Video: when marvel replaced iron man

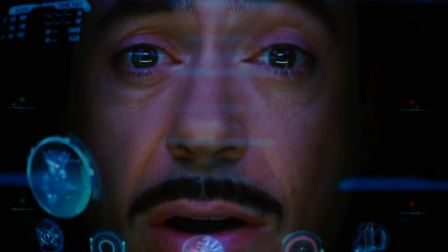0s Sometimes you gotta run before you can walk.
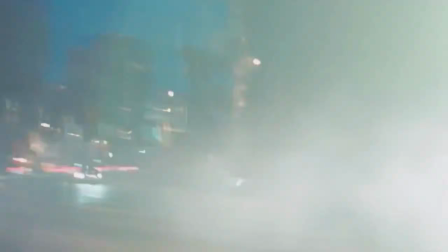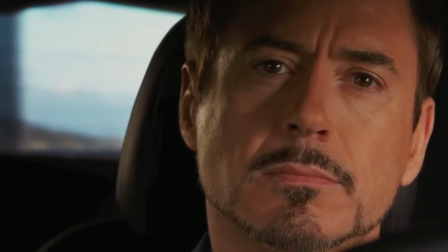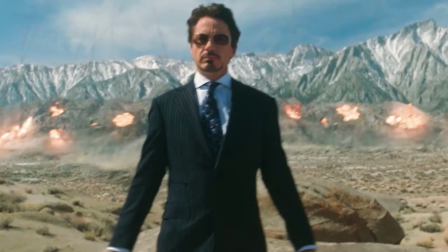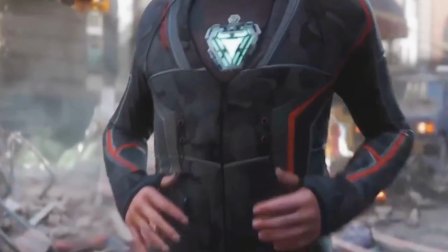17s
All right. Imagine this. You ever think about how Marvel's visual effects used to be invisible, and now they're not?
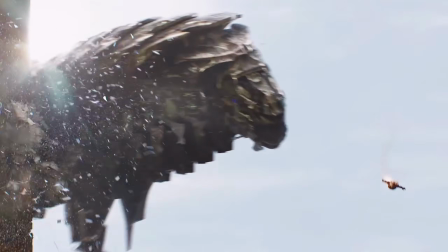25s
Oh, for sure. Like when the Chitauri are swarming New York, or Doctor Strange is in the mirror dimension.
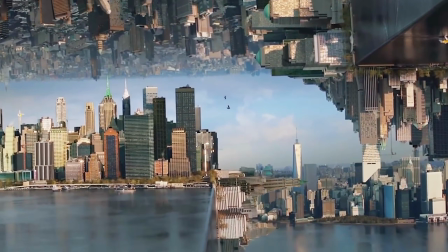32s
You know that's CGI. But the first Iron Man movie, half the time you couldn't even tell what was real and what wasn't.
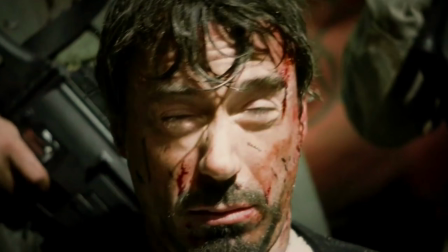39s
They even replaced Robert Downey Jr. in Iron Man 3, and no one noticed.
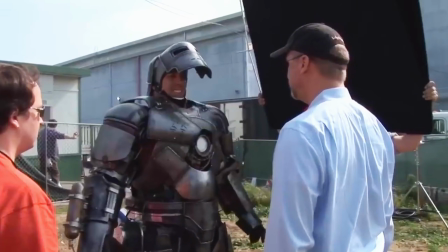45s
What? For Iron Man 1, the filmmakers built full prop suits for RDJ to wear.
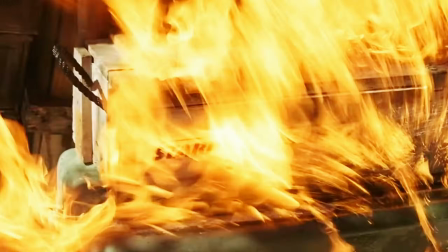50s
But they were too awkward to maneuver, so they leaned into CGI.
If you're nothing without this suit, then you shouldn't have it, okay?
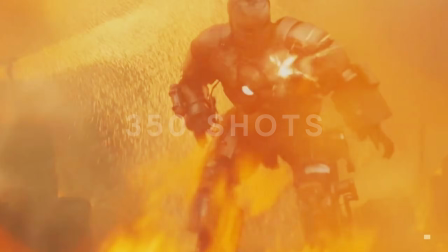57s
That first movie has 350 shots with the full Iron Man suit and frame, but only 10% show the full prop suit.
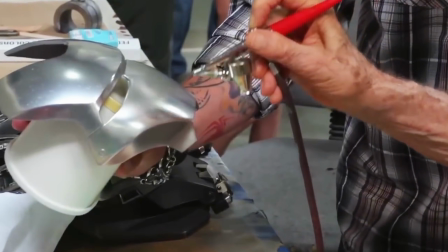65s
But that means almost every shot with the Iron Man suit still has some real prop elements.
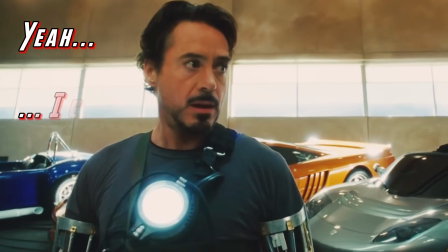70s Yeah, I can fly.
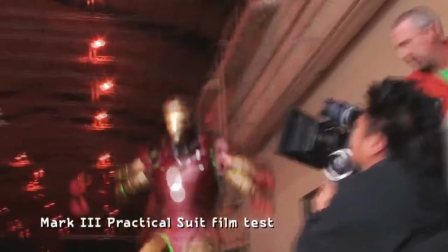72s
True, even though RDJ struggled with the full suit, he still wore parts of it, like the helmet or the chest plate and sleeves.
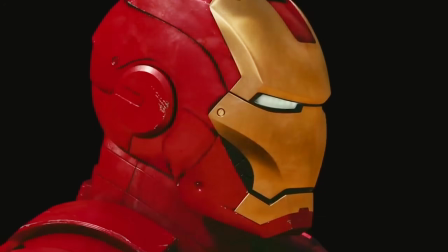80s
So the visual effects artists had something to reference in post. So they built the CGI around the prop suit? Like a jigsaw puzzle? Exactly.
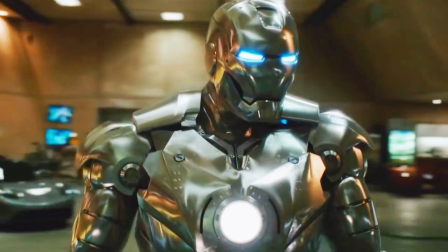89s
The physical pieces gave the VFX artists real lighting, reflections, and texture to match to.
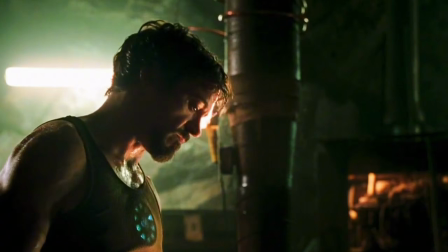96s
And that was back in 2008. Dude, the greasy finger smudges on the helmet. Oh, that looks so good! And now, they just slap green suits on people and call it a day.
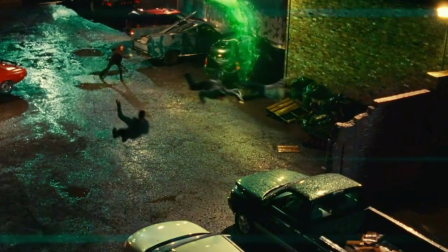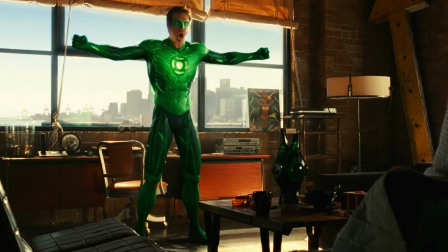114s
No.
Please don't make the super suit green.
I know, right?
Or animated.
Not those green suits.
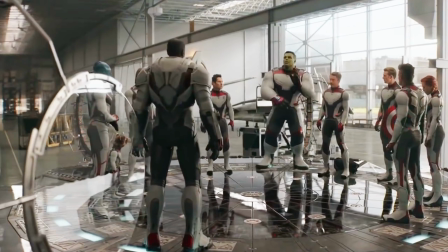120s
Oh, never mind. Remember those sleek quantum suits in Endgame? Oh yeah, those were cool. Well, those were full CGI. Dude, you fibbing? Marvel hadn't finished designing the quantum ones yet.
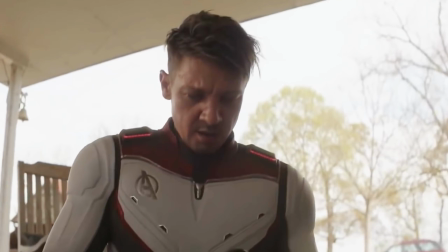130s
They put billion-dollar actors in pajamas and fixed it in post? Pretty much. But Marvel still gets it right sometimes.
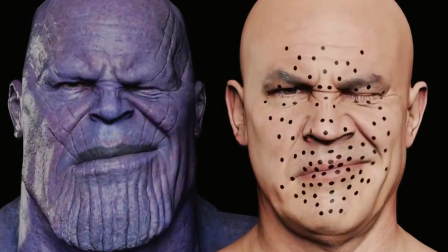138s
Thanos in Infinity War and Endgame? Insane detail.
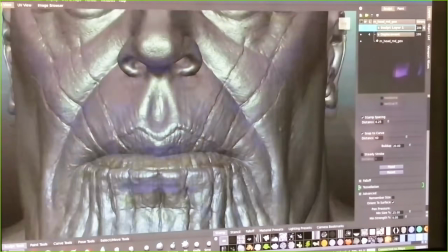143s All that for a drop of blood.
You could count the pores on that purple raisin.
Yeah, my respects, Stark.
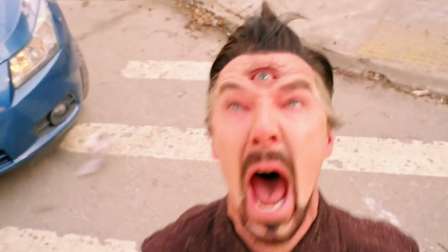149s
And yet, Doctor Strange's third eye looked like a Snapchat filter. Babe, don't forget DC's mustache gate either.
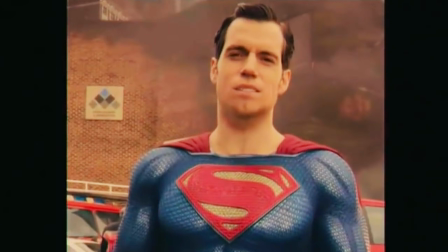157s
No one noticed RDJ had been replaced. But DC couldn't even erase facial hair without Superman looking like he just drunk some milk.
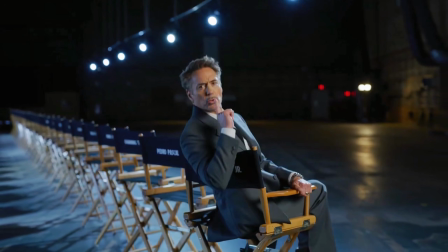165s
Go on then. Explain this RDJ trick. So, in Iron Man 3, when he's monologuing in the ruins of his clifftop mansion.
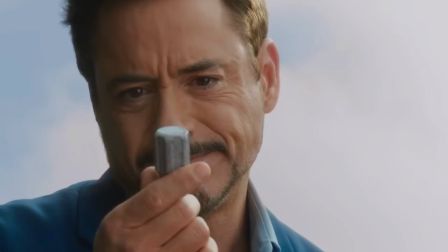173s
In the last scene? Yeah, RDJ wasn't even there. I'm gonna need some context and proof. Downey broke his ankle during production.
I did alright, I broke my ankle once. I think I broke my It ankle. isn't that big a deal, it happens all the time.
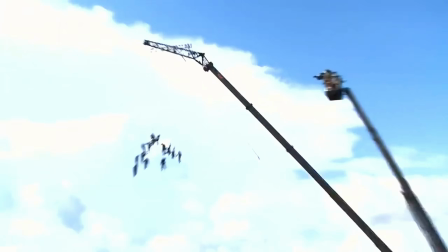184s
So all his scenes had to be postponed. To avoid delaying the movie's release, Marvel got creative and used a body double to keep production moving.
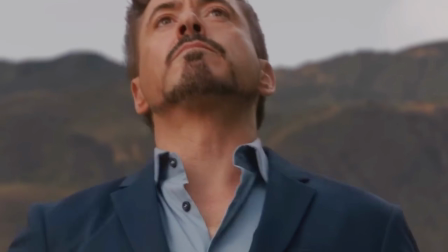192s
But we see RDJ's face in that final scene. Barely.
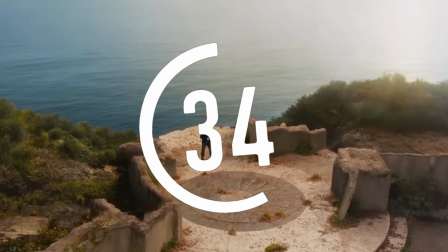195s
That whole scene lasts just over a minute, but his face is only visible for a few seconds when he's either standing still or kneeling.
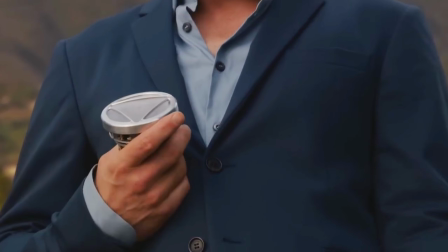203s
The rest? Distant shots, cropped angles, aerial views, sunglasses covering his face.
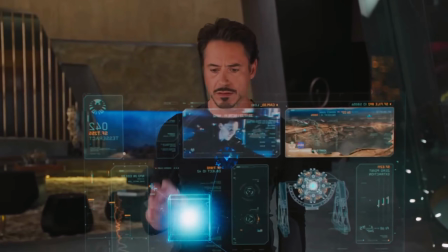211s
So how did they do it? RDJ rewatched his doubles footage, mimicked it in a studio months later.
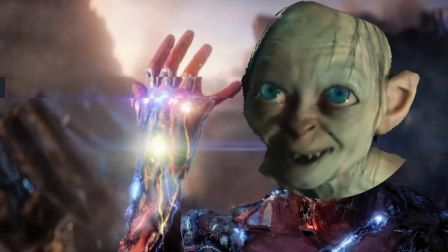217s
And Marvel had Peter Jackson's Weta Digital VFX company stitch his face over the top in post. Seamless. That's insane. You'd never know. It might have actually made the scene better.
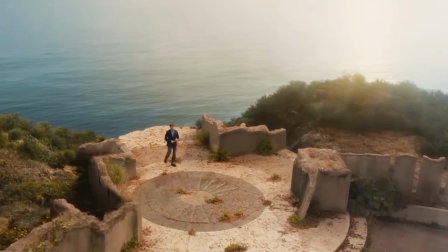229s
A powerful monologue before the credits roll.
My armor? It was never a distraction.
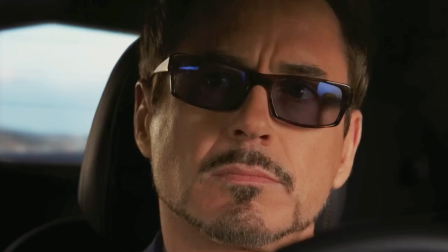236s It was a cocoon.
His voiceover's dramatic, and he doesn't need to physically speak on film.
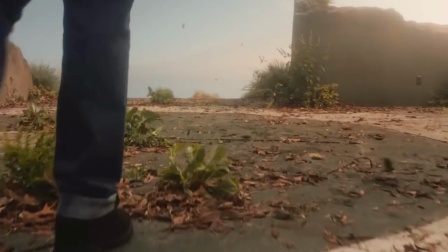241s
And you know what's even sneakier? Marvel shot that Iron Man 3 end scene between sunset and dusk. Why is that a big deal?
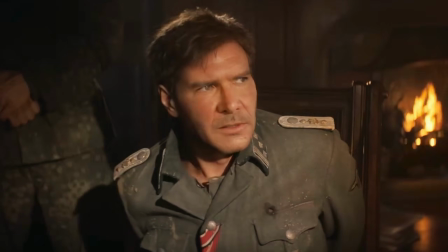249s
Lower light levels are a VFX artist's best friend.
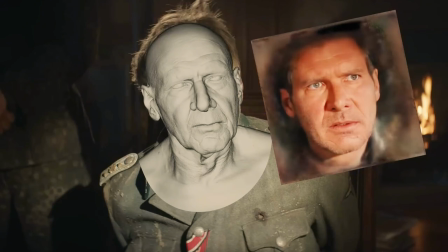252s
Much easier to blend digital work, especially skin tones, into a dimly lit shot than in bright daylight.
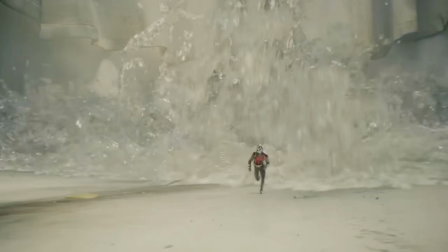259s
It's the same trick they pulled in Ant-Man's intro scene. Oh yeah, in the Triskelions conference room.
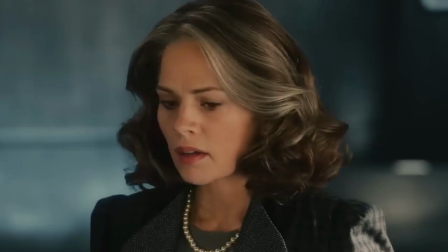265s
They de-aged Michael Douglas and aged up Haley Atwell in the same shot.
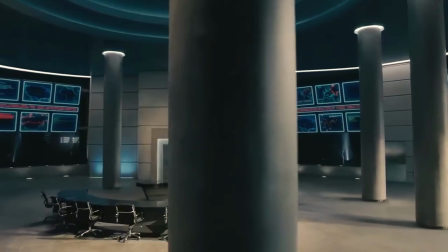270s
And it looked crazy good. Because it was set in a shady basement. The diffused lighting meant no hard shadows. It's a classic VFX move. Keep it subtle and the audience won't question it.
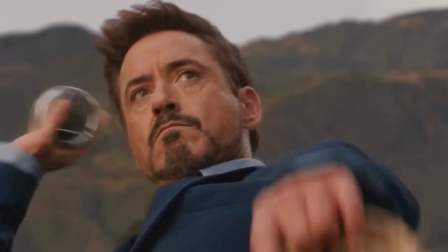281s
Well, Weta Digital gave us this. The same year they gave us this. Jeez. What a difference. But now, Marvel's artists struggle with, of all things, faces.
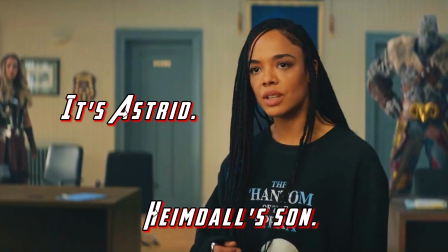295s
Floating head alert.
It's Astrid, Heimdall's son.
Heimdall's son in Thor, Love, and Thunder.
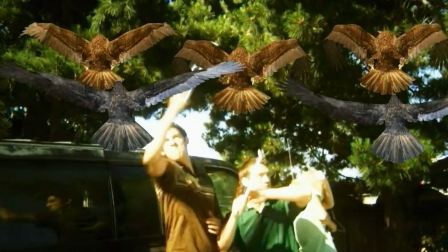301s
Looked like a PS2 cutscene. Oh god, yeah, not gonna lie. Think Birdemic and Sharknado had some better graphics.
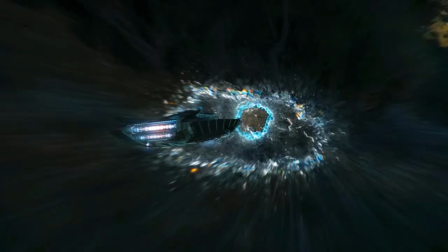309s
And then there's Black Panther's final fight. That scene almost derailed the rest of the movie's awesome world building.
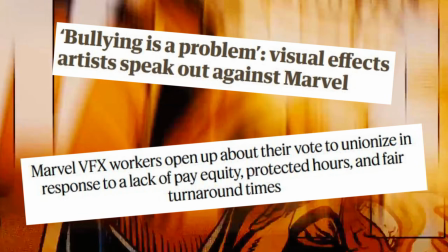315s
And it's not the VFX artist's fault. They were crunched for time. And Marvel split the work between multiple studios.
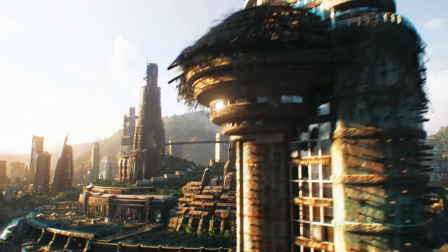322s
That's why Wakanda City looks stunning, but T'Challa and Killmonger look like low-budget DLC skins.
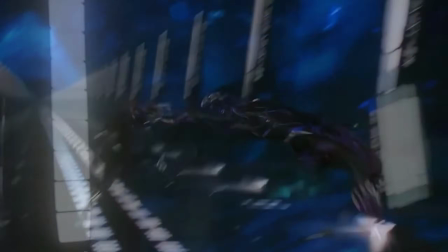329s What are those?
Yeah, Shuri. My thoughts too.
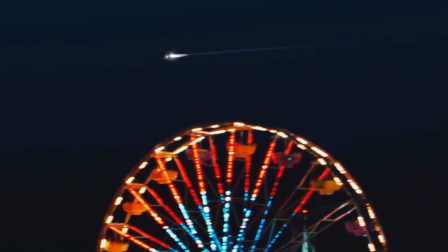334s
It must have been a nightmare, but reflecting the Santa Monica illuminations off Tony's Mark II suit during his first flight really sold the illusion.
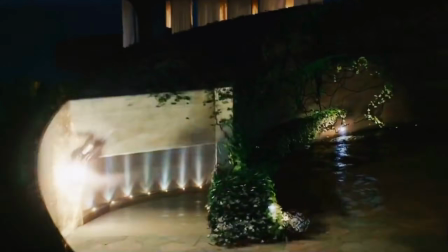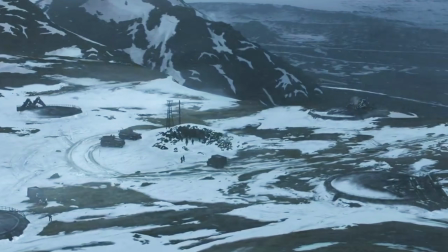347s
We saw T'Challa's suit in Hydra's underground Siberian facility in Civil War, and we never questioned its believability then.
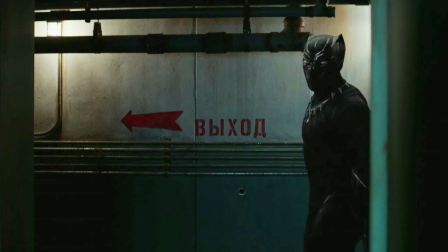354s
It was dark in there, but the limited lighting still interacted with the vibranium texture.
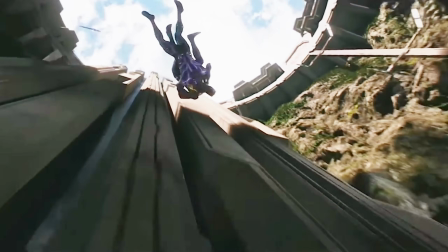359s
But in Black Panther, Ha! I know what you're gonna say. we literally see the two lead actors become video gamey as they fall further into the cave.
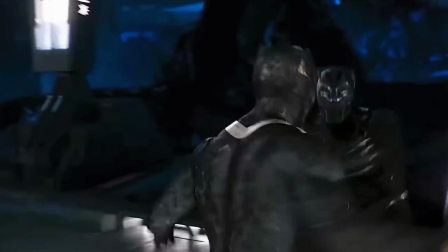368s
The full CGI shots lose all definition, and we get distracted by the unrealistic movements and lack of physics.
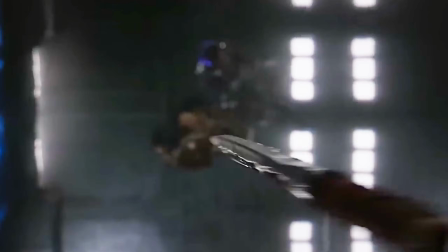376s
They become weightless. I know. And it sucks.
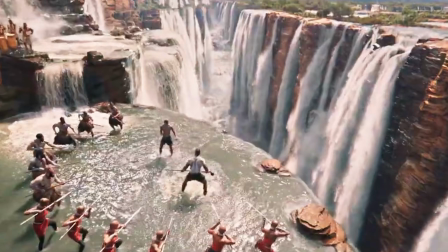381s
Cause the earlier waterfall fight, peak cinema. For real.
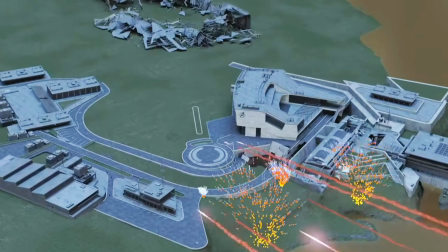386s
VFX teams are stretched thin. People who've worked on Marvel movies have straight up said they'd never do it again.
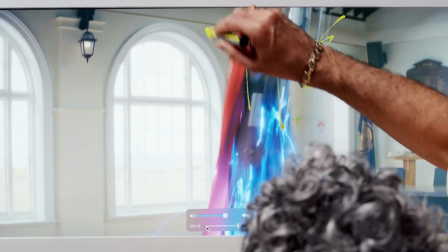391s
Okay. Well, when Taika Waititi openly mocked his own movie's CGI, you can see why.
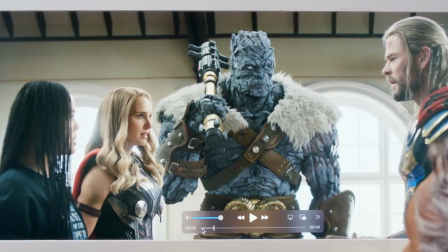398s Does that look real? In that particular shot, no, actually.
Yeah, that was a dick move.
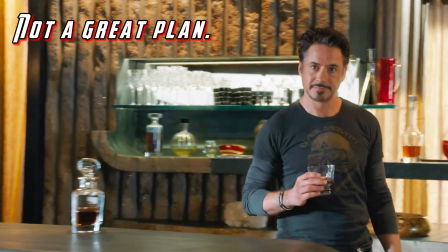405s You'll never know. Not a great plan.
Dude, a year before we met Tony Stark,
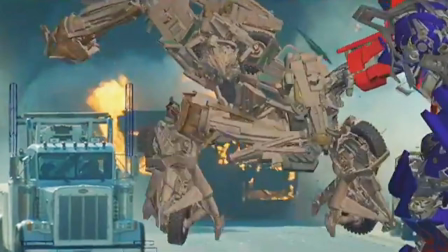411s
ILM gave us photorealistic Transformers with insane metal reflections and lighting.
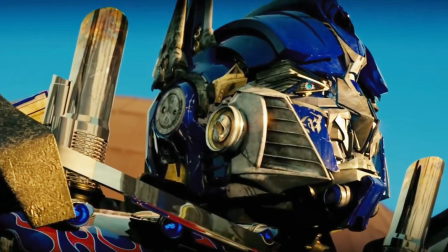416s Freedom is the right of all sentient beings.
I think we've cracked the formula, babe.
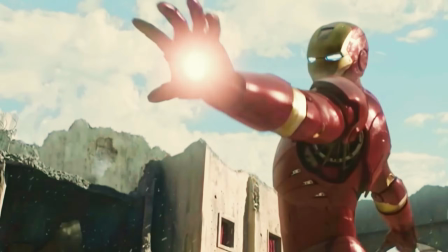422s
Hide CGI skin in soft shadows, and emphasize CGI metal in bright sunlight. Nailed it. And now, we're playing Marvel VFX roulette. Sometimes we get this.
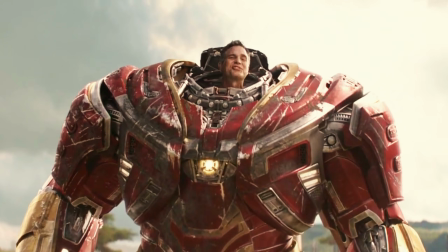434s
And this. But sometimes we get this.
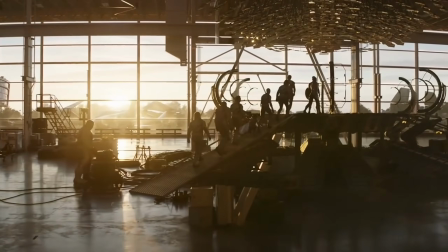440s
And this. I honestly thought at least that building was real.
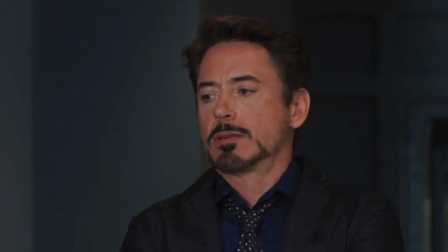445s
Is anything in Endgame real? Ha! So what's next? Fake actors created with CGI? Or even AI? We'll have to wait and see. The MCU has come a long way since Iron Man.
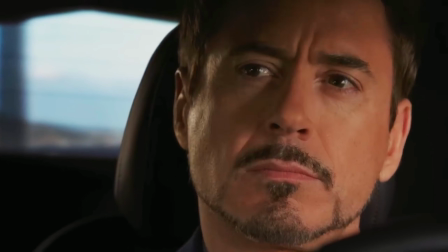457s
But maybe Marvel's CGI has already peaked.